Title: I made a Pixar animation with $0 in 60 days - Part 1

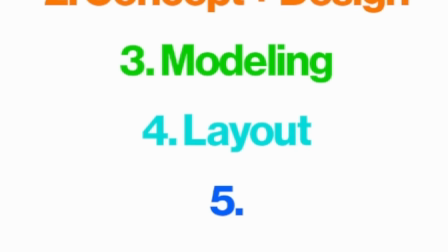It's pretty clear by now that before every complex step there's a step that makes sure that nothing goes wrong.
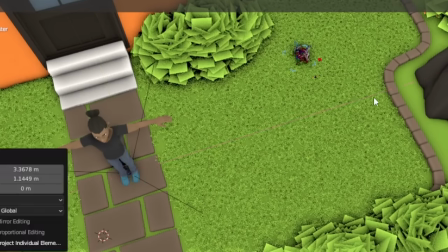We don't want our actors to hurt themselves so why would we break that rhythm now? Before they really start animating, Pixar likes to block out all these shots first.
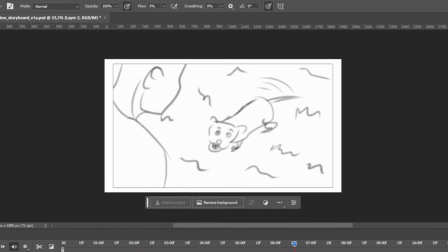For me that basically meant trying to decipher the scribbles I drew a few days ago in my storyboard and recreating them in 3D.
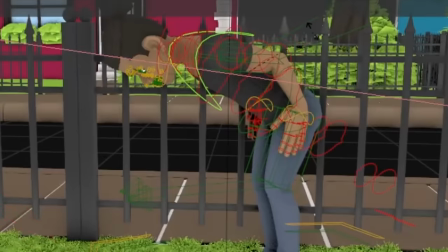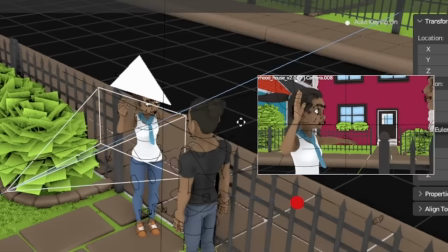This seemed like an unnecessary step first but it allowed me to focus on the cinematography and timing first before I need to care about the exact movements of each character.
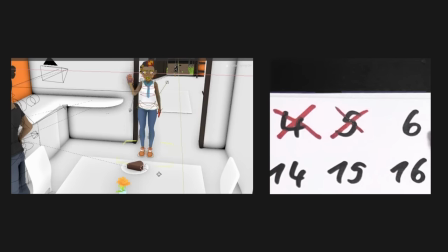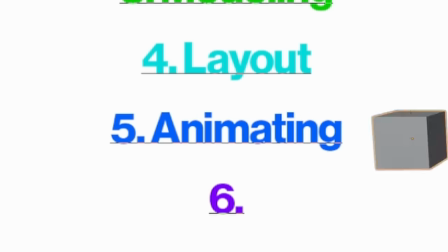The scenes are set so now it was finally time to animate. Animating basically just means changing a value like the position of an object from one point in time to another.
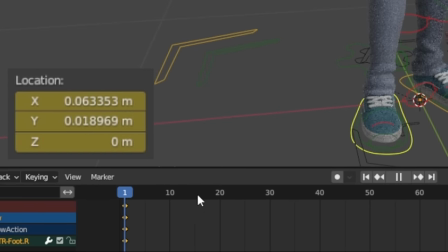So if I wanted to animate Snow raising his leg I would mark this pose, move forward in the timeline, raise his leg and then mark this second pose.
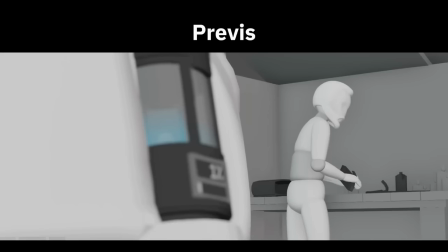And that's how basically everything gets animated. From what I've seen most character animators create all the most significant poses of a scene first and afterwards they refine it to
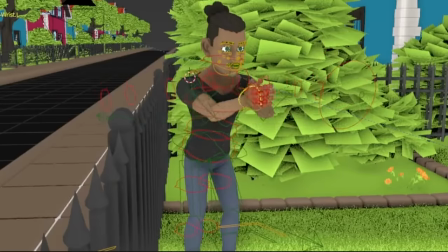make it look more natural and that's how i did it too basic poses refining final animation
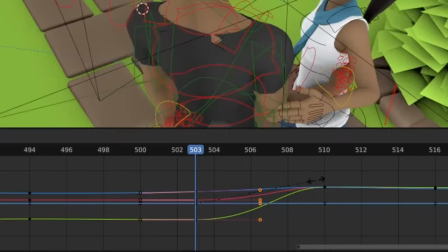basic poses refining final animation throughout
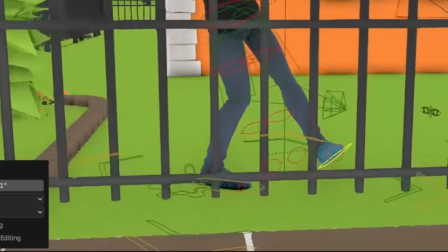this process i also learned to love two things in particular the first one is references
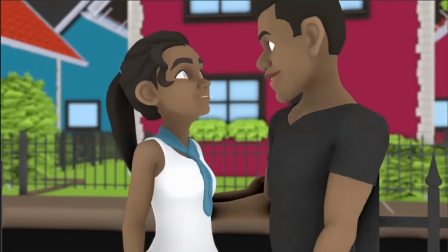if you're trying to create realistic animations you you might as well use realistic references.
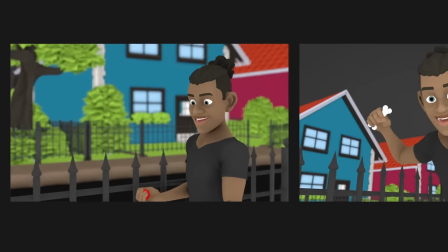To show you how much of a difference this can make, look at these throwing animations. The first one I made without reference, the second one I made with reference.
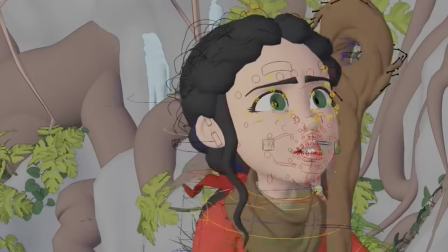I think the difference is pretty obvious. And if you can't find fitting references on the internet, you can also just shoot it yourself.
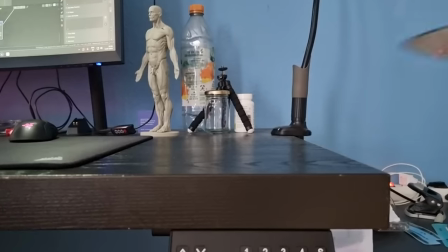For this scene for example, I shot myself putting a plate on a table to see how I move my fingers.
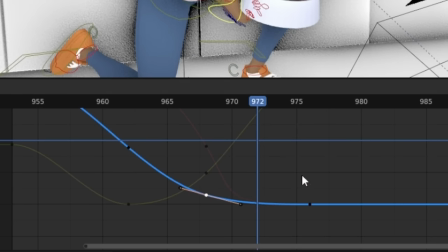The second one is the graph editor. Basic key fins can only get you so far. the graph editor allows you to adjust the flow at which the values of your model are being changed this can be
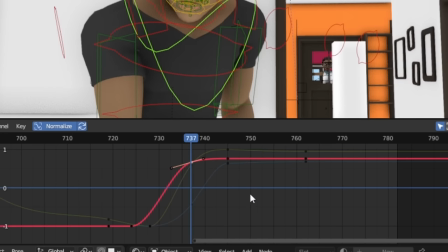super helpful to create more bounciness in your characters or to just smooth out their movement before the graph editor after the graph editor
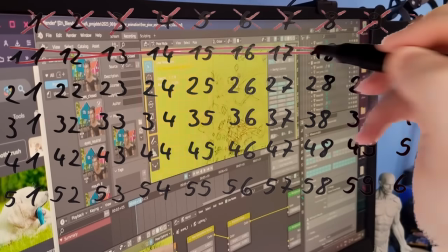it is quite a tedious process but it's also just as satisfying to see the characters move just how you've imagined once you're done
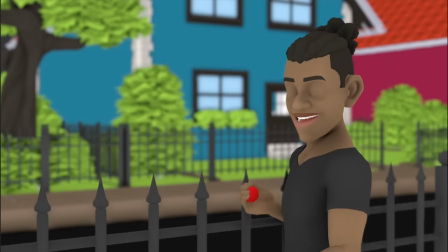or at least almost as you've imagined i might go back and fix some of these later if i have the time for it but with the animation done there were
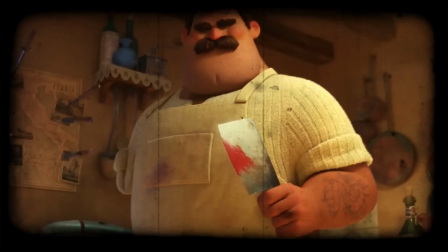only two more steps left earlier i I describe Pixar style as basically a combination of stylization and realism.
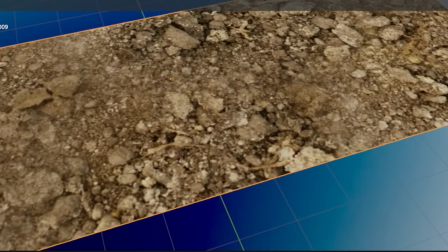So far, I only really color-coded most objects, so now it's time to add some nice details. The bark of the tree, the wooden floor, even grass got a new look.
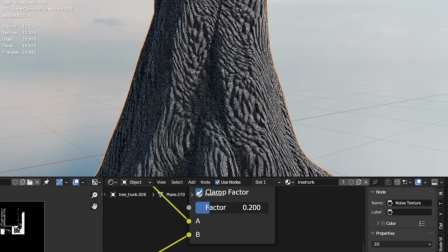For most of the objects, I use three realistic textures, while for others, like the tree, I credit my own with Blender's internal textures.
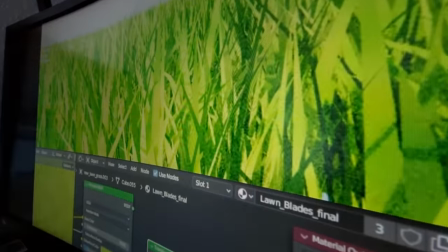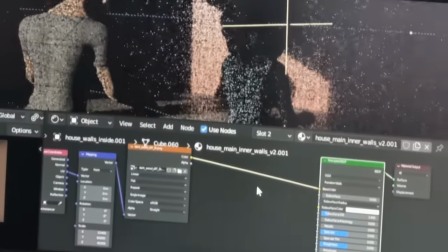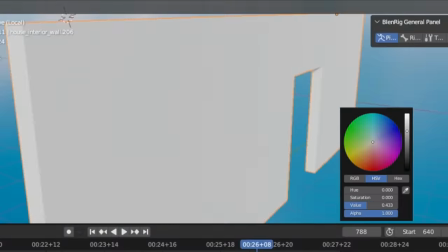I've only refined some objects so far, because I wanted to focus more on the last step, but in the end, almost everything will have a nice detailed surface like this.
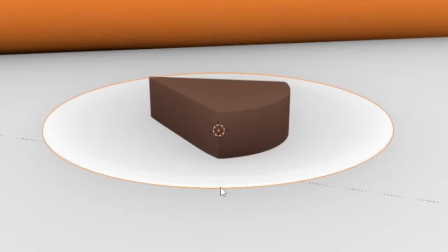So, once again, the pie will look better in the end. I promise. Now, this last step actually blew me away.
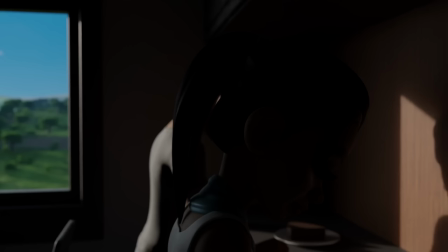Here, let me actually just show you what it is. Before. After. It is just so good.
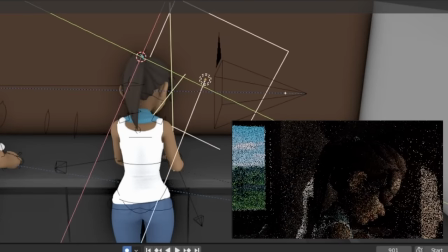For the second one, I added a few more extra lights, which realistically wouldn't be there, but they add so much more flair and clarity to the scene that it's more than worth it.
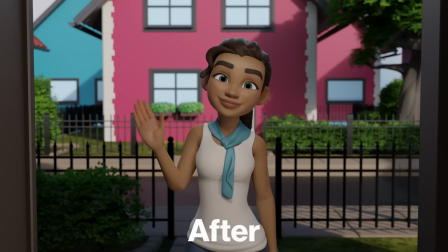And as long as the lights are strategically placed so that they make sense, it can only really help the shot.
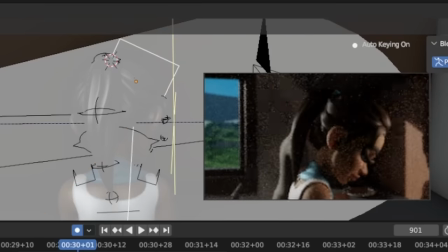The sun here, for example, is shining through the window onto this wall, so I placed a light shining onto her face from that direction, which just slightly illuminates her face.
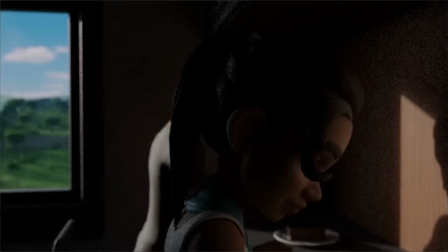The light from the sun doesn't actually hit her at all, but you can see that through the camera, so it looks like it makes sense,
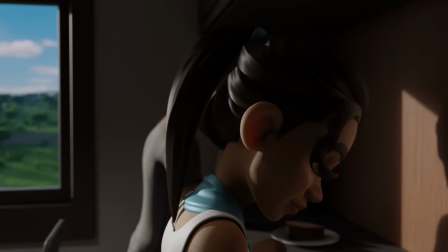adds so much more contrast to the scene, and perfectly sets her apart from the background.
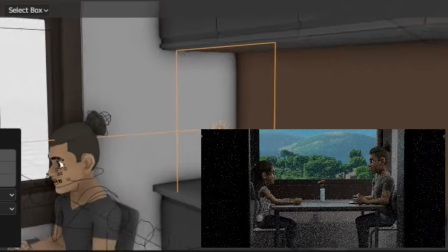And after lighting all the necessary shots in that way, 25 days have already passed.
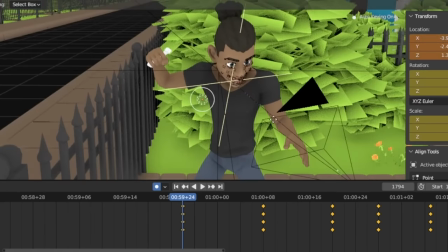This project felt really scary before I started.
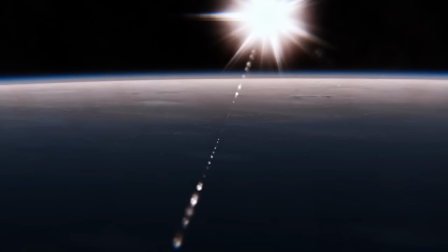I was working on a different project before this, where I encountered a problem that I just couldn't find a solution for, so I had to give up on it.
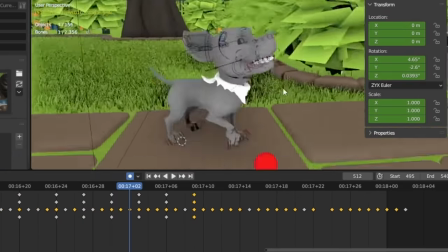And I was kind of scared that that was going to happen for this one as well. But following this 7 step workflow made it actually pretty approachable.